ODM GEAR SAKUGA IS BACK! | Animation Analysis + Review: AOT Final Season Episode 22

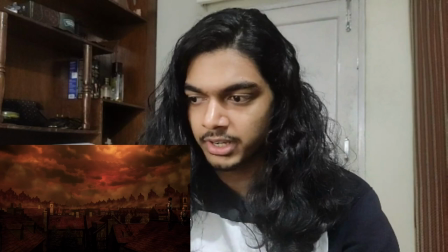195s
They just have a super background a background and then the characters in the front which is like mikasa and armin in the corner here but like
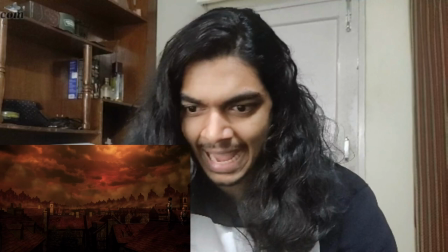203s
there's trees down here do you even see the trees down there like no they're just lost in the composite they don't even look green they just look
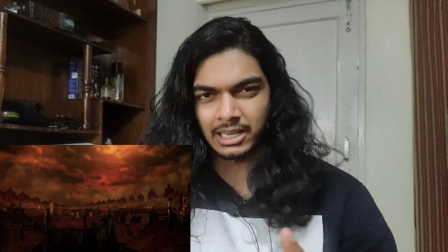212s
black in color because the composite is so brown and the brown is mixing with the green
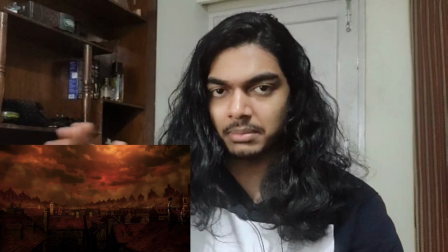217s
and making it look kind of black it just doesn't look good and
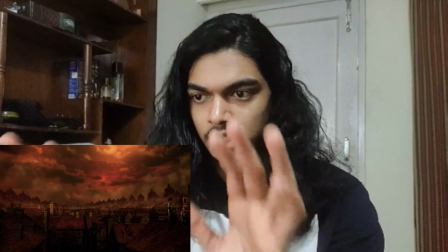222s
that's something that remains consistent throughout this episode the composite not doing much for this episode at all
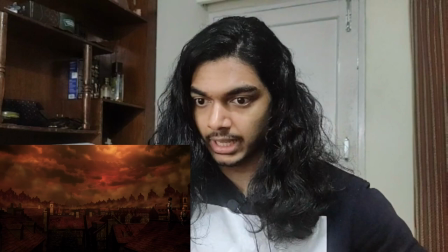226s
but this shot with better colors it
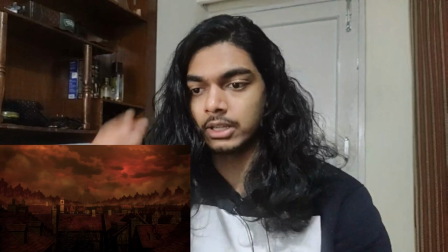231s
would be wallpaper worthy it looks amazing actually even just this shot
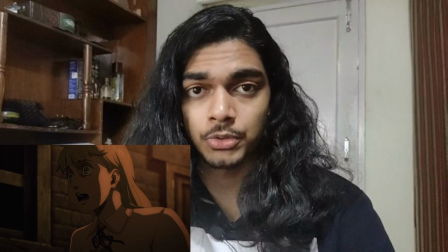236s
it's pretty fucking good really good the art direction the season has been very good
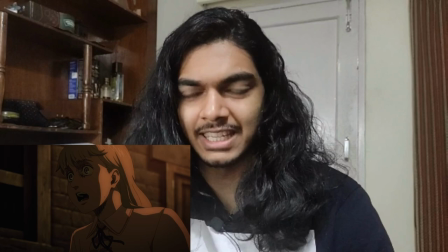240s
next thing i want to talk about is the browse family getting chased again this composite is just bad that is just the easiest way to put it
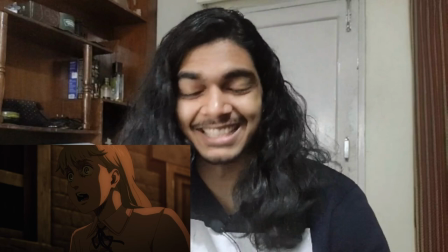249s
it's just not good the scene was animated by a young animator named semi-automatic probably a webgen animator that's right his name is that's
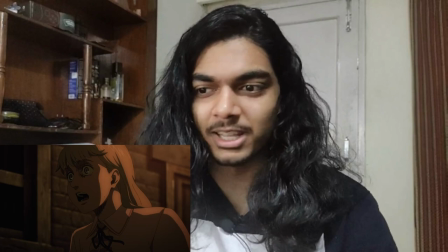258s
his name semi-automatic it's the pen name that he uses for animation kind of goofy name but a skill it's it's he's the real deal he animated a few
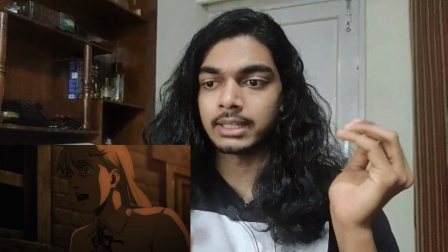266s
cuts in osama ranking that's the first time i saw or heard of him and yeah they were really cool cuts and in this show it
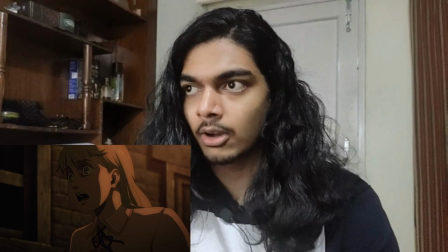274s
still holds up they're very cool cuts and also the odium gear scene that comes later on which is like the best odium gear scene in the entirety of
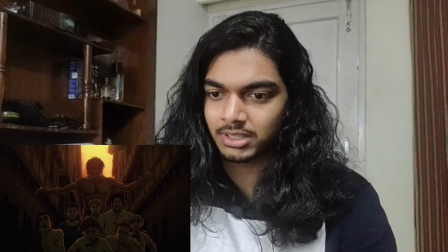282s
the final season also animated by him so here the reason i say that the scene is just
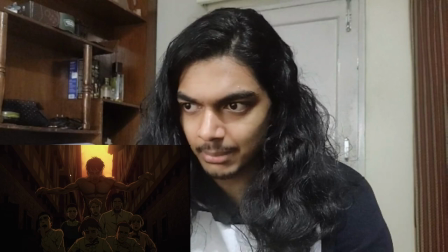287s
not good is because look at it it's just not good there is
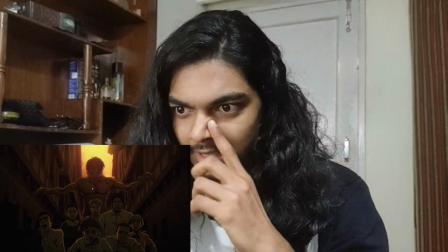292s
such an excessively high amount of bloom coming from behind niles titan
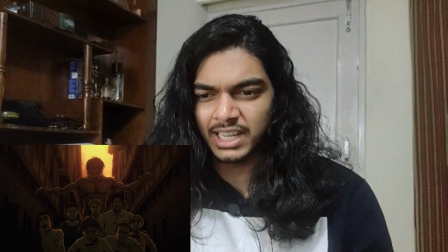297s
here that it just makes the foreground the front portion of the
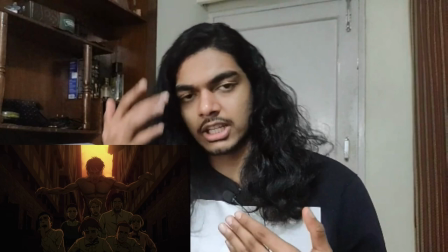302s
shot look extraordinarily dark. It doesn't need to be this dark. Yes they are in a dark alleyway but it does not need to be about realism.
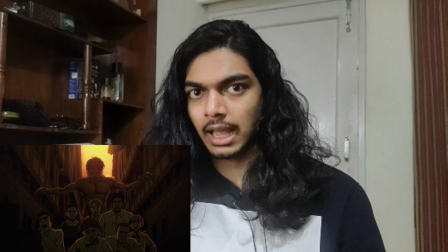310s
If I had to choose between loss of detail and realism wait what?
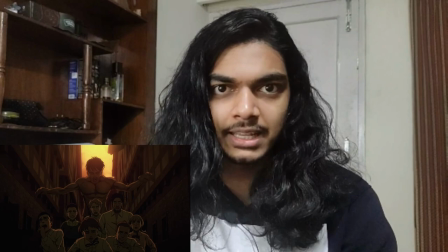317s
If I had to sacrifice detail for realism in anime then I just wouldn't
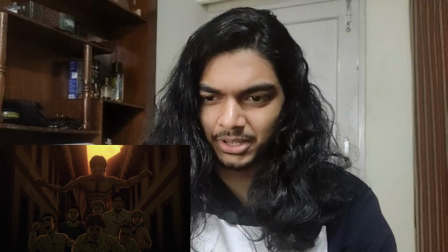322s
do it because detail is the most important and there's a lot of detail that's being lost here.
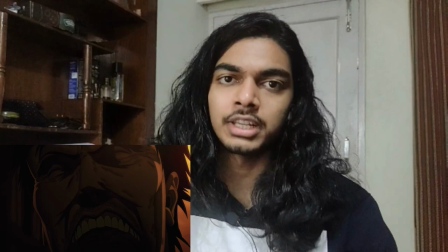327s
Well maybe not here because here it's just that the colors are bad but in the next shot with the niles close up you
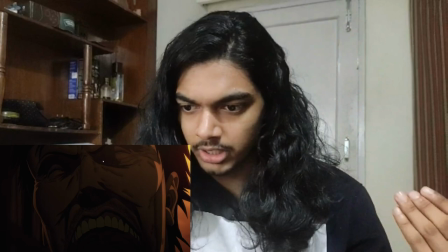333s
can really see the loss of detail that i'm talking about his eye shades completely gone
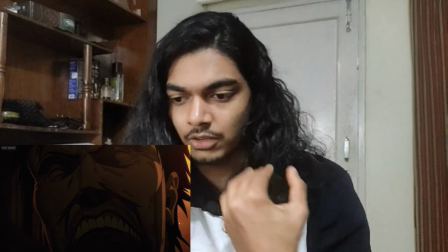339s
like the under part of his nose you barely can see what's up the insides of his mouth they're drawn to the last very little intricate
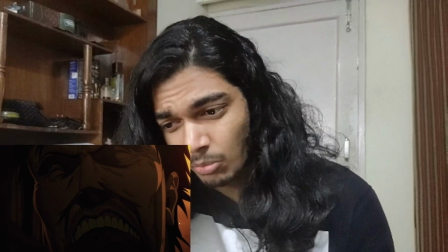348s
detail but you can barely see what's inside his mouth it's just black if you look very closely you can somewhat see that yeah there there is multiple layer
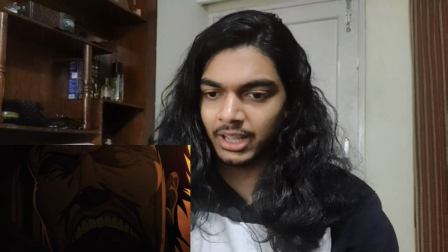356s
of shadows inside his mouth but it's just barely visible because of how dark it is the composite not good like i don't know why you would do this there's clearly such a high amount of effort put into the shot but the composite just actively ruins it it's like finding an extremely hot girlfriend
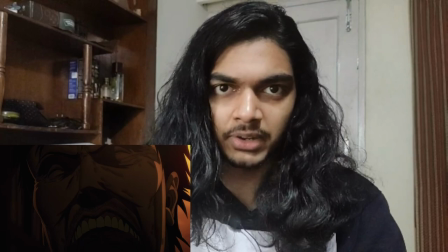374s
only for her to then finger you in the butthole just completely pointless
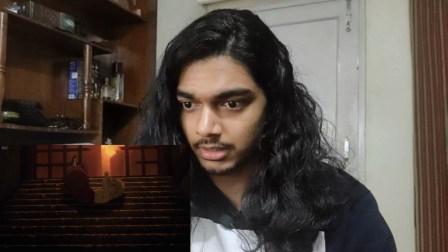378s
ruins the experience the shot where kaya gets bonked however it's very good
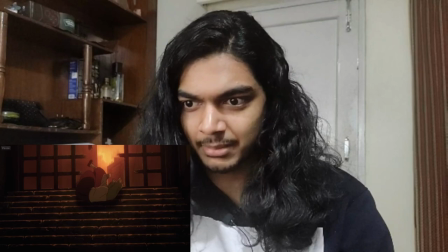385s
like that tumble is so realistic it looks really well animated it almost
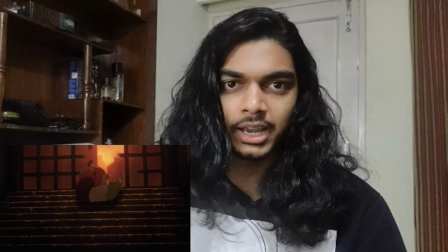390s
looks like it's rotoscoped looks like it just makes it look like director hayashi just picked
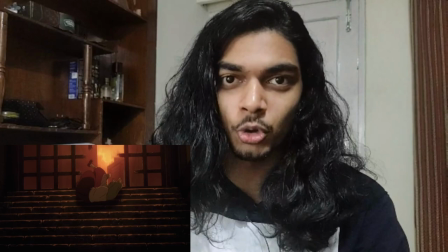395s
up an actual kid and threw her down a flight of stairs to use her as a rotoscoping reference i hope they didn't actually do that but as i said
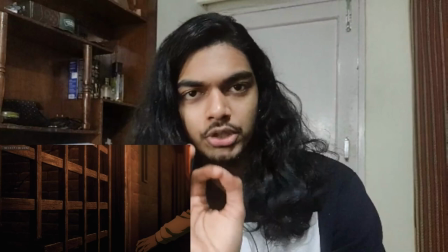404s
before this is just the and that same animator semi-automatic animating and it's really good and the composite here also holds up not the
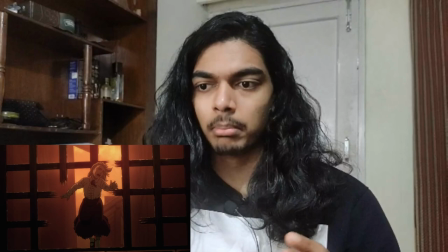412s
textures or colors but composite in terms of layering because
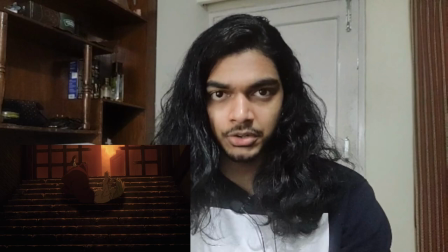418s
kaya is the way she's falling down a flight of stairs here this background it's not an animated
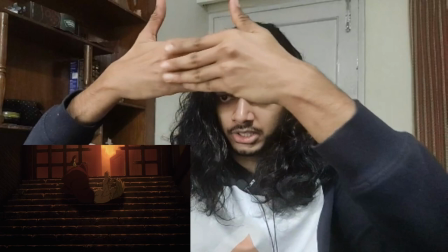424s
background it's just an illustration it's just a flat illustration of
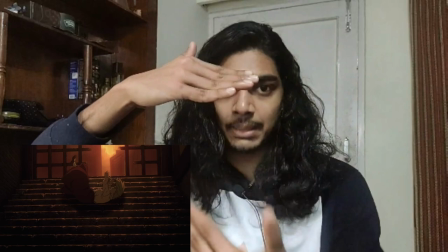429s
stairs that's made to look like this because it's just a very good illustration so you